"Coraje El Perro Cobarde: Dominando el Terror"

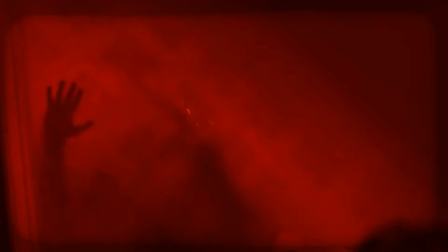735s
Es el arte de usar miedos como la locura, la ansiedad, la culpa o la paranoia entre muchos otros estados mentales.
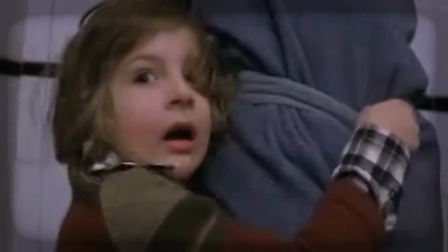742s
O hacer dudar al personaje de su propia cordura al hacerle creer que ciertos eventos en su vida se están repitiendo pero el resto del mundo actúa normal.
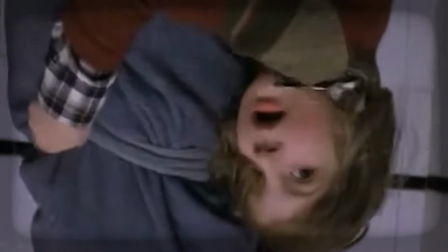750s
O hacer dudar al personaje de su propia cordura al hacerle creer que ciertos eventos en su vida se están repitiendo, pero el resto del mundo actúa normal.
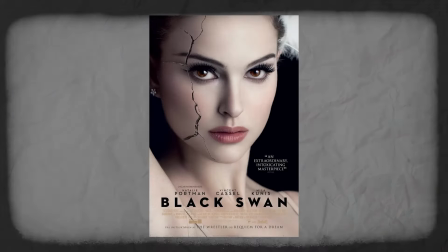758s
Como ejemplos obviamente tenemos El Resplandor, Psycho, El Cisne Negro, Last Night on Soho, Get Out, etc.
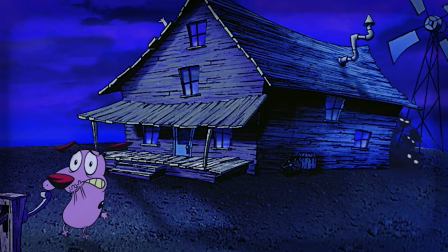766s
Ahora, existen muchas historias de terror psicológico en Coraje al Perro Cobarde que combinan el género
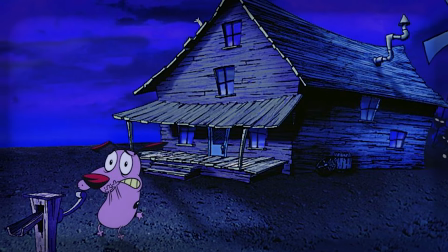771s
con algún tipo de monstruo o ente sobrenatural para hacerlo más digerible para su joven e impresionable audiencia.
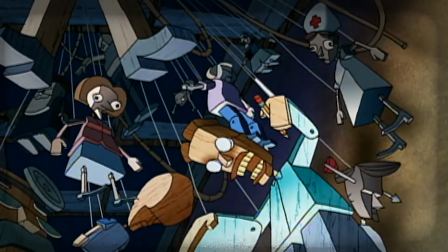777s
El Gran Fusilli obviamente maneja elementos sobrenaturales, convirtiendo a sus actores en marionetas,
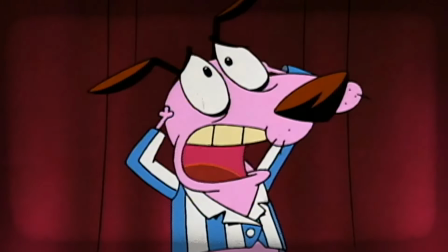782s
pero al mismo tiempo crea una metáfora de cómo el escenario y la fama consumen a las personas al punto
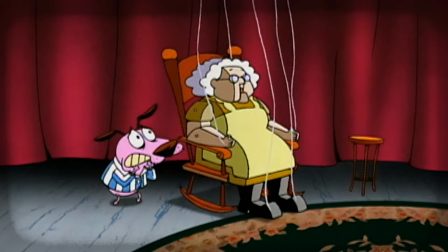787s
de quitarles su voluntad propia y dejarlos solo como caparazones vacíos de lo que solían ser,
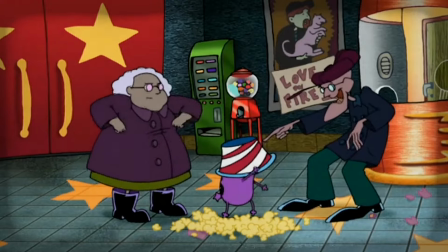793s
indefensos para ser manipulados como títeres. Gente mala y molesta marca la segunda y última aparición del director zombie Vector Tarantella,
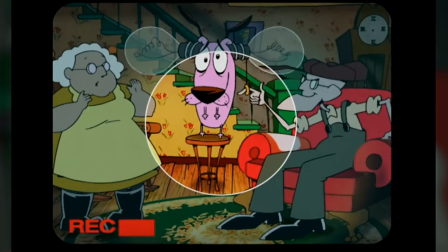802s
con la premisa simple de la tortura psicológica por medio de ataques verbales, insultos y denigraciones.
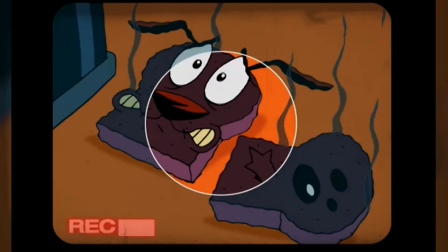807s
La violencia física pasa a segundo plano mientras vemos a nuestros personajes demacrarse y perder el sentido a la vida.
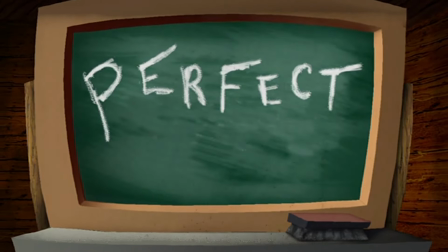815s
Pero a veces la respuesta más obvia es la correcta. Perfecto es el último capítulo de Coraje el perro cobarde y la premisa es tan simple como aterradora.
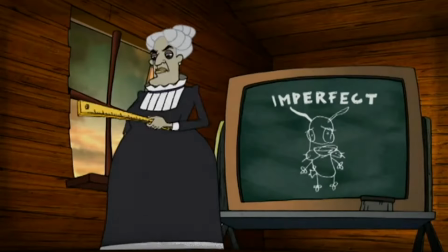824s
Después de una serie de incidentes, Coraje siente que no es lo suficientemente bueno y sus inseguridades se manifiestan en forma de una institutriz que le demanda la perfección,
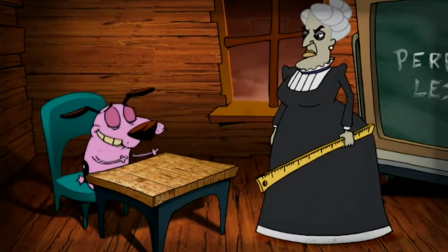832s
y la presión solo hace que Coraje se sienta aún más como un fracaso.
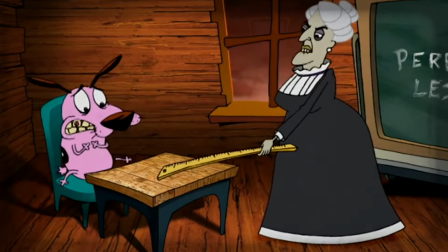836s
Y estoy seguro de que todos nos podemos identificar con esta historia, un temor que no viene de un monstruo, de otra persona o del espacio,
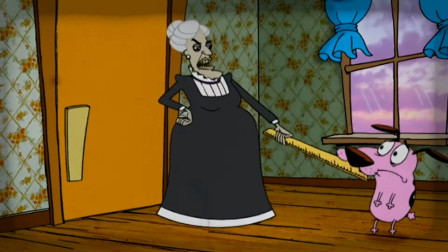843s
el simple y real miedo de que no seamos lo suficientemente buenos en algo y que fracasaremos a pesar de todos nuestros esfuerzos.
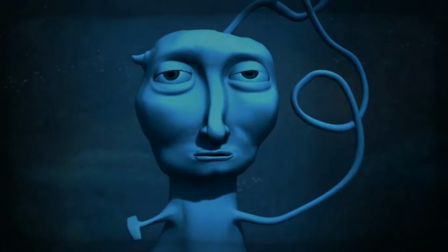852s
Ejemplificado a la perfección en las pesadillas que Coraje tiene en el episodio,
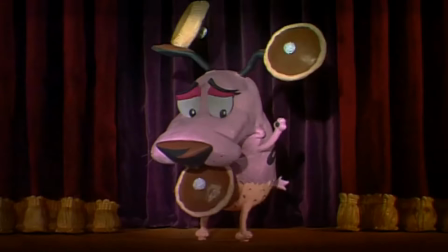856s
donde sus inseguridades se han apoderado tanto de él que su sensación de fracaso lo persigue en sus propios sueños,
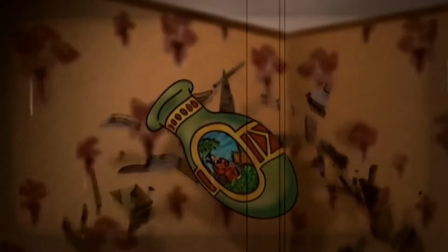861s
al punto de creer que ni siquiera tiene la capacidad de dormir correctamente.
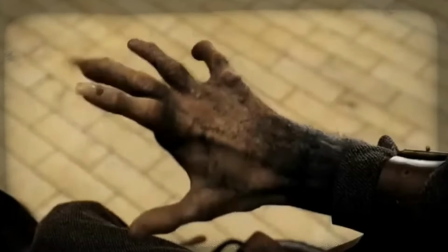869s
Sobrenatural. Por último nos queda lo sobrenatural.
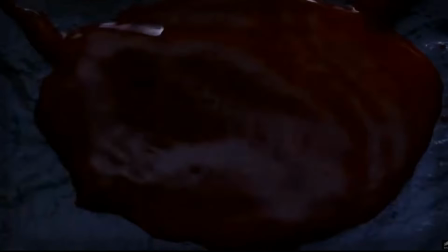873s
Probablemente de los subgéneros más antiguos del horror, se refiere a cosas que existen fuera de las leyes de la naturaleza,
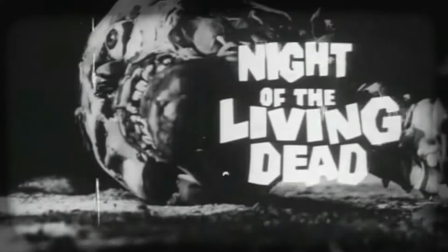879s
elementos que rompen con lo que nosotros llamamos el orden natural. Muchos de los clásicos se encuentran en esta categoría.
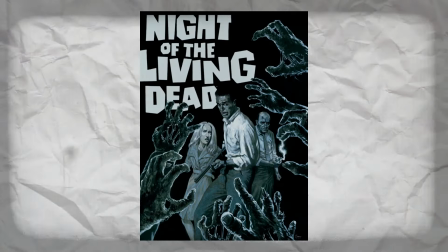886s
El hombre lobo, la momia, Drácula, el aro, Evil Dead, la noche de los muertos vivientes y muchos más que no recuerdo en este momento.
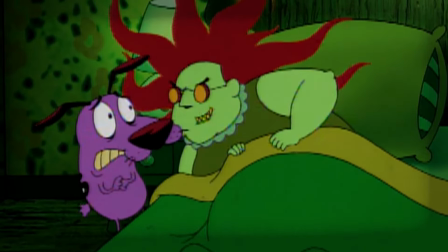895s
Y por lo mismo es el género predominante de Encoraje. Muchos de los favoritos de los fans están en esta categoría.
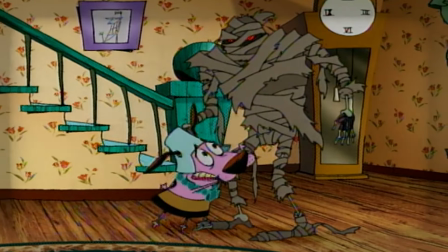901s
Demonio en el colchón, La reina del charco negro, Coraje y la momia,
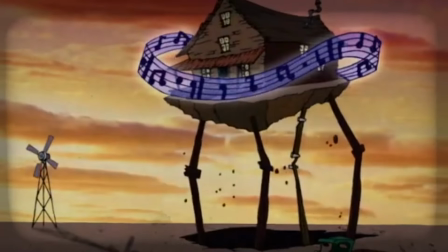905s
La mosca, Romance en el Louvre, Club de acolchadas, La casa llama, Siluetas con vida y probablemente algunos más.
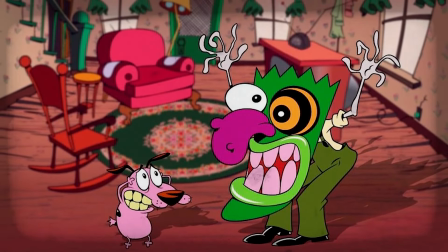912s
Hay una gran cantidad de opciones y escoger solo un exponente para el género es difícil debido a lo variado que puede ser la parte sobrenatural.
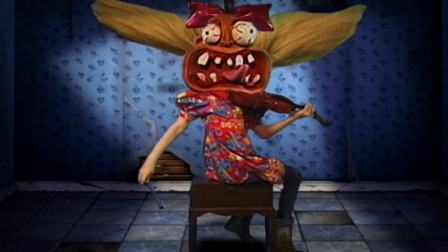920s
Pero creo que hay un candidato que sobresale del resto de los episodios en su sobrenaturalidad y cómo la ejecutan.
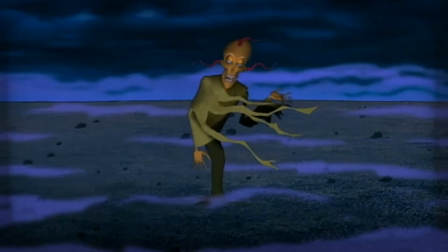927s
Antes de continuar, una mención honorífica para La Maldición del Rey Ramsés, que lo sé, es favorito de muchos y protagonista del trauma de aún más,
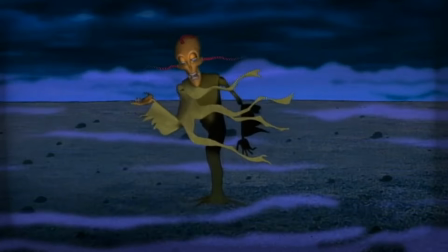934s
pero su fuente de terror radica demasiado en que es un modelo 3D en un ambiente 2D.
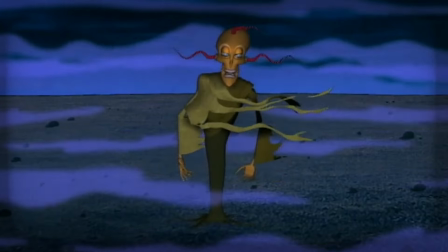940s
No que no dé miedo o no sea bueno, pero creo que el ejemplo del que hablaremos tiene irónicamente un poco más de profundidad.
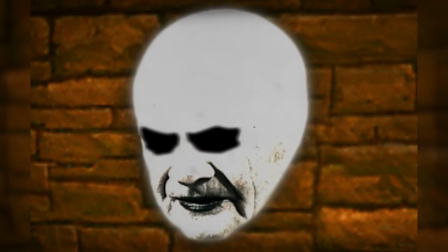947s
Dejando eso claro, La maldición es un episodio donde la fuente de terror radica en una cabeza flotante de una persona real en un ambiente 2D.
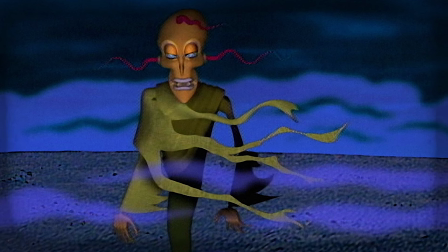955s
Sí lo sé, soy un hipócrita, me atraparon, pero la verdad es que la maldición es la versión mejorada de la maldición del rey Ramsés.
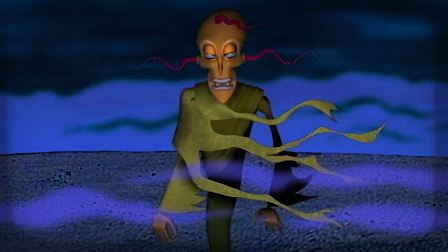963s
Comparten una temática similar, pero donde, devuelvo en la tablilla, se siente como una historia unidimensional, la maldición tiene más profundidad y significado.